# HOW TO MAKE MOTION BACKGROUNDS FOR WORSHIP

Alright, just had a quick stop at the mini mart to get some snacks, getting hangry, and then I'm on my way back down the mountains.
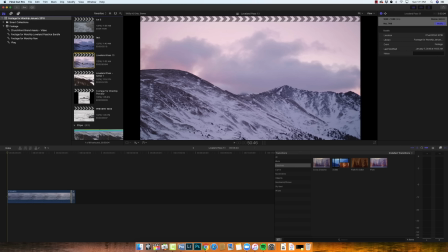[8:24]
It's 10:32 a.m. So yeah, been a 6-hour day so far. Now I just gotta unpack my gear, offload the media that I captured, and then I'll hop behind my computer and we'll take a look at what we got. Okay, so I've loaded all of the raw footage from my camera cards onto the external hard drive.
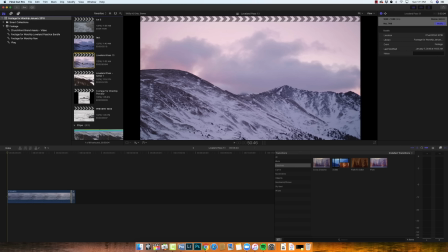[8:43]
There's a bunch of footage. It's gigabytes and gigabytes worth of the footage. But then after I get it on the hard drive, I created a new library in Final Cut Pro X, which you can see here. And then in Final Cut Pro X, I imported all of the raw media from the shoot.
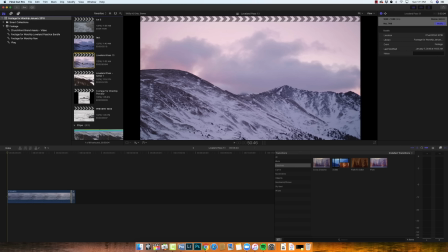[9:01]
And then from there, I went through and favorited all my favorite clips here. So I can kind of skim through and see all my favorites and scrub through them. And once I went through and really picked out all the favorite ones, I go through and I make a project for each clip.
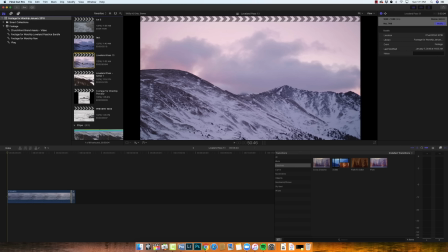[9:19]
So for example, I'll go to the first one I made. This is the one where the camera was stationary on the tripod for about 10 minutes, I think.
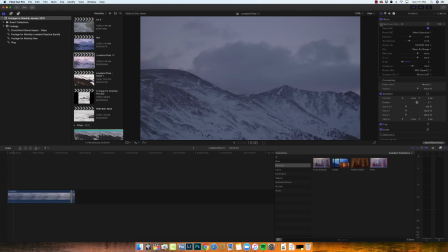[9:28]
And I just recorded this at 24 frames a second, or basically in real time. And what I did is for this video, as I play it here, you'll see the clouds are moving pretty fast. That's because I'm speeding the video up about 3 times. And this makes a cool background because you have some movement even though the camera is staying still.
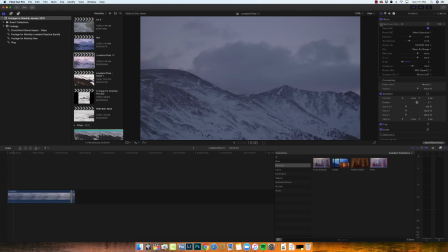[9:46]
And also went through and did some grading. So here's like what it looks like straight from the camera, it looks like this. It's a very flat picture profile. It's because I'm shooting in Vlog on the GH5.
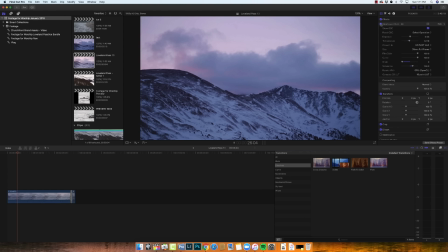[9:58]
But when I add Film Convert Pro, it just brings out the color, the contrast. It's a really beautiful image. I love it. I think this is going to be a really great background image to use. And then you'll notice too, when I edit, I try to make it so these could be looping backgrounds, because I want to be able to throw these in ProPresenter, and as soon as that background is queued up in ProPresenter, I want it to be able to just continue to loop in the background smoothly in a non-distracting way.
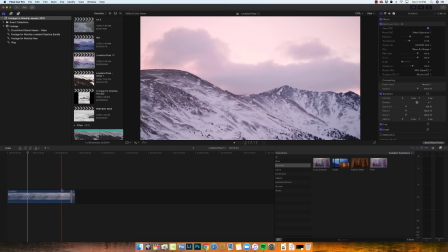[10:25]
So what I did is, you can see here, I actually, there's this random little transition and extra clip on the end, and it looks strange, but what happened is I dragged this section of this clip here.
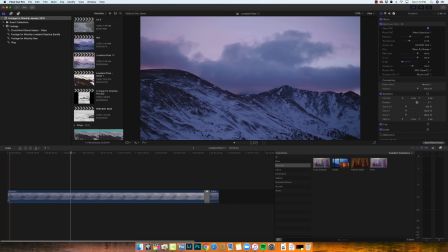[10:38]
This was from the beginning, so I lopped off like the first 5 seconds of the video.
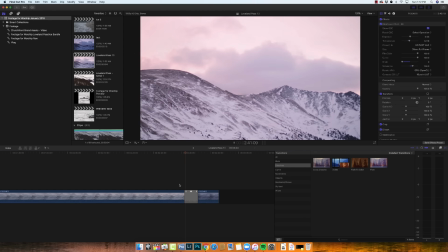[10:43]
I dragged it to the end. It transitioned slowly from the end of the clip.
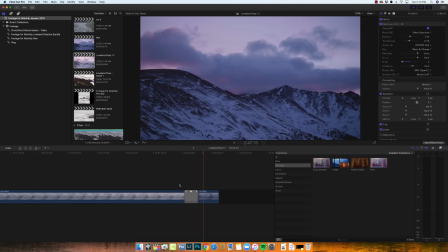[10:48]
You can see how it went from bright to now dark because the sun was rising. So it went from the brighter sunlight to now we're at the beginning of the video clip. And then it's going to stop about 5 seconds into the beginning of the video clip. But in ProPresenter, it's going to loop back to the beginning of this actual video file, which is it's just gonna make it seamless. So I don't know if that makes sense the way I just explained it, but when I'm making footage backgrounds for worship, I want to make sure that they can loop nice and smoothly, just like you would if you're using these abstract motion backgrounds. Let me just show you another one.
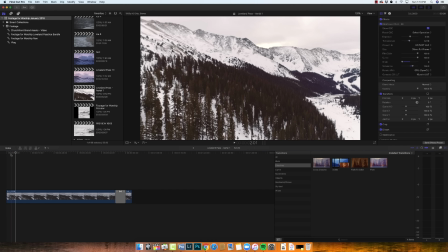[11:23]
This is one of the aerial shots. Again, so here's with the grade. Without the grade, you can just notice there's a lot less saturation and color and contrast, so that really brings out the color. And then this one's just a nice slow drone going over that tree line. And then you'll notice towards the end I have the transition.
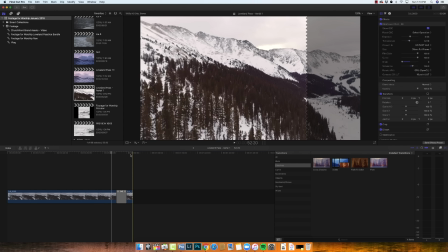[11:42]
Again, it just makes it so these clips can loop very easily.
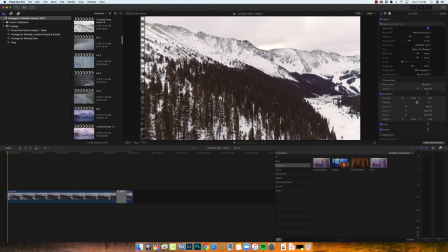[11:46]
And then I'll show you one of the ones that I made from the ice shoot.
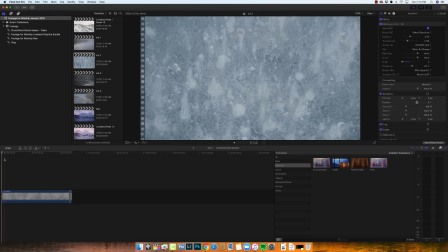[11:52]
So here's the kind of an abstract shot of ice where I just was going over the ice, and I did it in slow-mo, so it brought down the speed of the movement. Almost wish I would have moved a little bit slower, but I think it's good. And then again, same thing, the transition at the end. This one color-wise, just cooled it down. That's about it. So yeah, you can see kind of what I do to the footage once I get it into Final Cut Pro X, and then it's ready for exporting. Another important step in this process of creating background footage is the exporting process. So I wanted to export these videos from Final Cut Pro X through Compressor, which is Apple's video compression software. I wanted to export it in such a way that the files will be small, manageable, wouldn't take up too much space on the computer. At the same time, they had high enough quality to still be 1080, still look good on large projection screens in churches. And I think I found the right settings to get me that smallest size but not degrade quality too much. It's not, of course, it's not going to be 4K quality like what I shot originally, but those are multiple gigabyte files. Like each of those background videos straight from my drone or from my GH5 are multiple gigabytes each. So that'd be just way too much footage to work with as you're putting in backgrounds to ProPresenter.
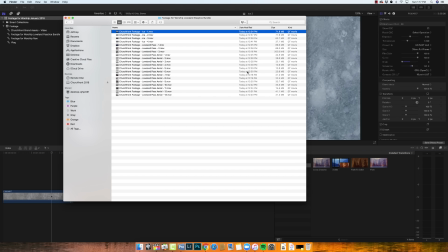[13:09]
So you'll see here, most of these backgrounds are less than 100 megabytes, which is great. It'll be easy to manage those files, throw them into ProPresenter and use them. And I was really happy with how this came out. And I ended up with a total of 20 looping background videos. So this whole process from beginning to end took me 6 hours to get up, get my gear, go up to the mountain, shoot the footage, and then come back down, and then probably another 4 or so hours to go through all the footage, edit it the way I wanted to, and then even export it. But I'm really happy with the outcome, and I have all sorts of great background footage to use in worship. Now I want to show you what these backgrounds look like in ProPresenter. I'm really happy with the final product here.
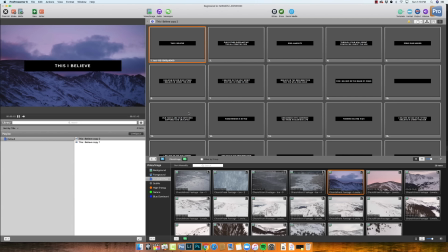[13:52]
So I just have the lyrics for This I Believe, and you'll see I already have one of the backgrounds going. This is that long one that I sped up, and you have the nice cloud movement in the background.
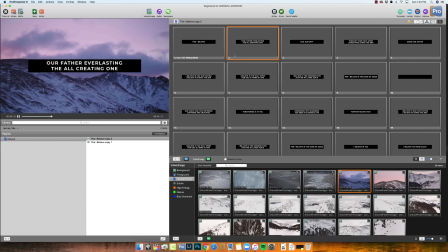[14:01]
I love it. And there's a few ways I prefer when it comes to just the design and the layout of my ProPresenter slides. I like putting 2 lines of text on a slide. I usually use Ableton to automate this, which makes it pretty easy to make sure the right lyrics are always up at the right time.
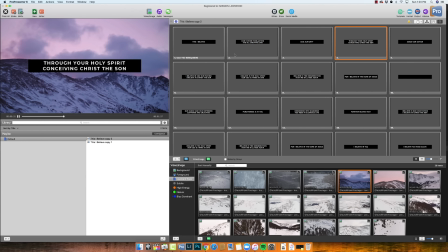[14:18]
And then you also notice I put the little black box behind the white text. So that's just so it's easy to read for the congregation. It's also, I think it looks cool from a design standpoint as well.
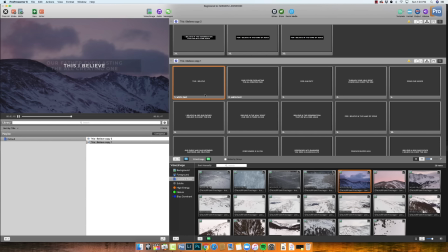[14:27]
Another option though is if you put if you don't want the black box, is to just put a black square or rectangle that takes up the whole slide in the background, and then just reduce the opacity to like 50%,
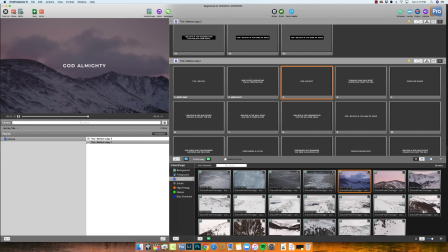[14:44]
so then that just dims out the background. So this way you can have those white letters without a black box behind them, but it's still legible.
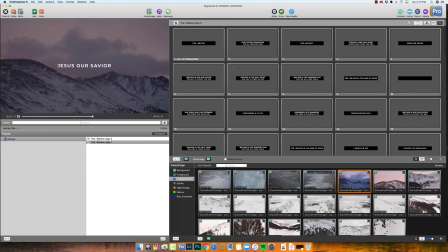[14:51]
So important to just find whatever works for you, find whatever's legible for your congregation. I like it this way because the video can really be as bright as it should be, and it look the way it should be.
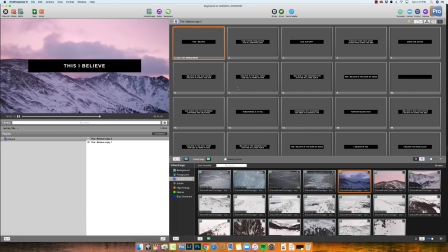[15:01]
And I don't think it looks that bad having the black box in the background. But yeah, I'll show you a couple of these examples of some of this footage. So these are the longer ones that are just kind of like sitting on the tripod.
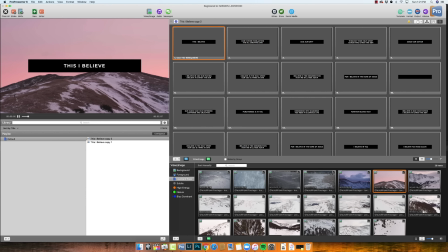[15:16]
I like this one because you can see this little hiker guy right here walking up the hill, and it's cool and it's subtle. I don't even know if people will ever notice that because this almost looks like just a still background, but I think it's kind of neat to have a guy just hiking up the mountain like that.
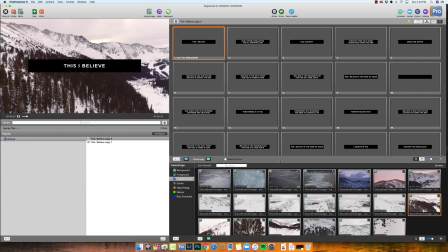[15:30]
So and then here's some drone footage. Again, you can read it because of the black box.
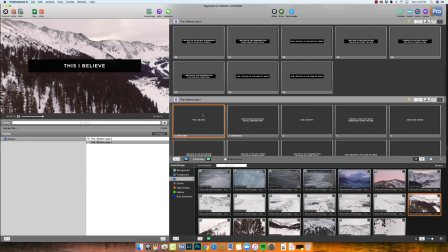[15:37]
If I wanted to go down here to the other arrangement, I would just do like this, and you can read it this way.
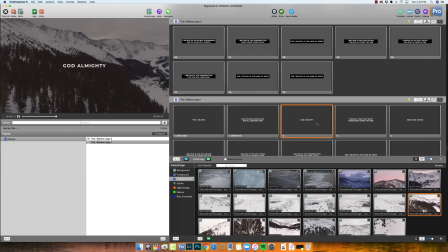[15:43]
But it's just a little bit, the video's not as vibrant that way. So that's why I prefer this arrangement. It's not that hard to do. You just make this template in ProPresenter.
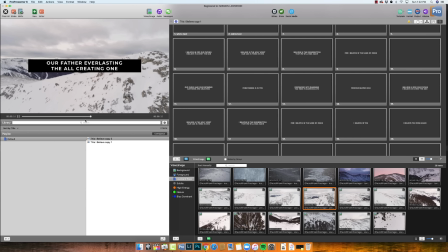[15:54]
And then let's throw a couple of these. Look at the trees. It's pretty epic. And just to show you how these will loop, let's find one. Let's do this video. This one's kind of a more drastic change from the beginning to end of clip. So I want you to see this loop.
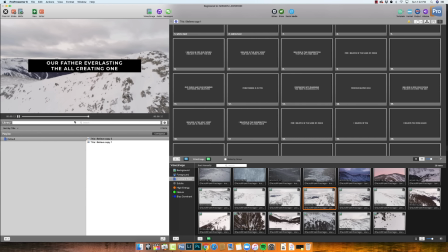[16:11]
So right here, this is pretty short, one of the shorter clips. But you're going to see, I'm going to start doing a slow fade right there. So just like a very slow, like 4-second transition. And then when ProPresenter loops, it looks seamless.